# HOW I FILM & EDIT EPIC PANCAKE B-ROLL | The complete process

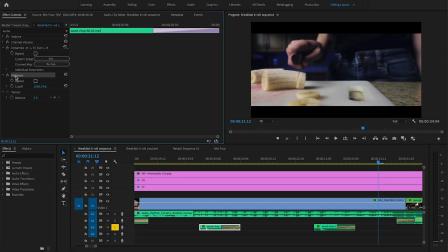(8:50)
it's actually a wood chop sound effect someone's chopping wood and all I did was added a high pass and I think that's pretty much it what else did I do?
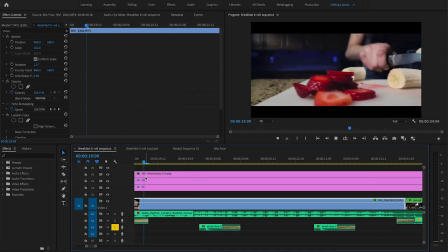(8:59)
I added a high pass, I added a compressor and now it sounds like cutting on a cutting board.
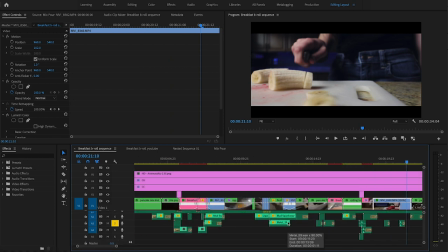(9:04)
So it's all about getting creative and just thinking how you can use different sounds to create something else if you can't find the sound that you're looking for.
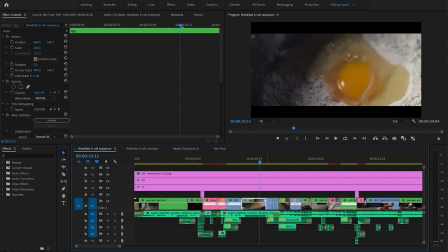(9:11)
So one thing to note is that the music should drive the visuals. I'm always cutting on beats.
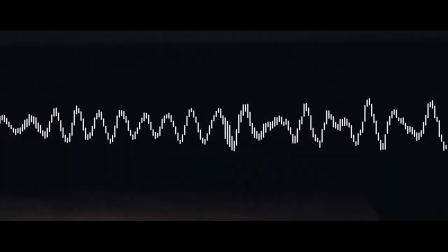(9:17)
I'm slowing down the edit if the song slows down and I'm speeding it up when the song speeds up.
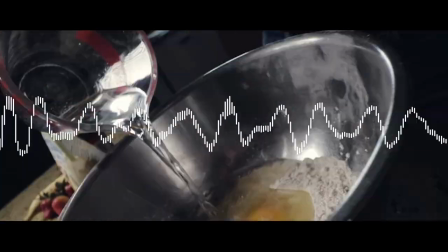(9:22)
So that's really important to do to make the piece really feel cohesive. Those are the four main elements that I think really worked to create this kind of video.
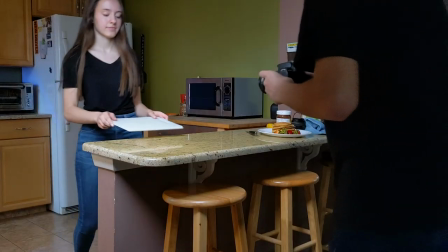(9:31)
I know it wasn't super in-depth, but hopefully it gave you a general overview. There are other tutorials out there on YouTube that cover everything that I've just talked about.
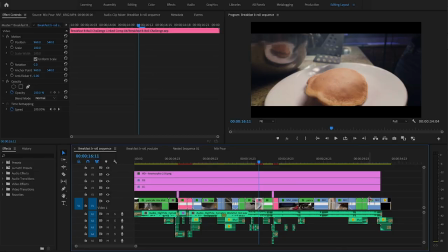(9:39)
This, I just wanted to show you guys how it all comes together. If you're interested in learning in-depth about any of the techniques that I shared, feel free to leave a comment and let me know what you want to see next. And that's all I got for today, guys. Hope you learned something. If you did, make sure to give this video a like. And if you do end up using any of these tips in your own videos, make sure to tag me on instagram at andre.fru so i can see what you guys are working on thanks again for watching and remember always keep creating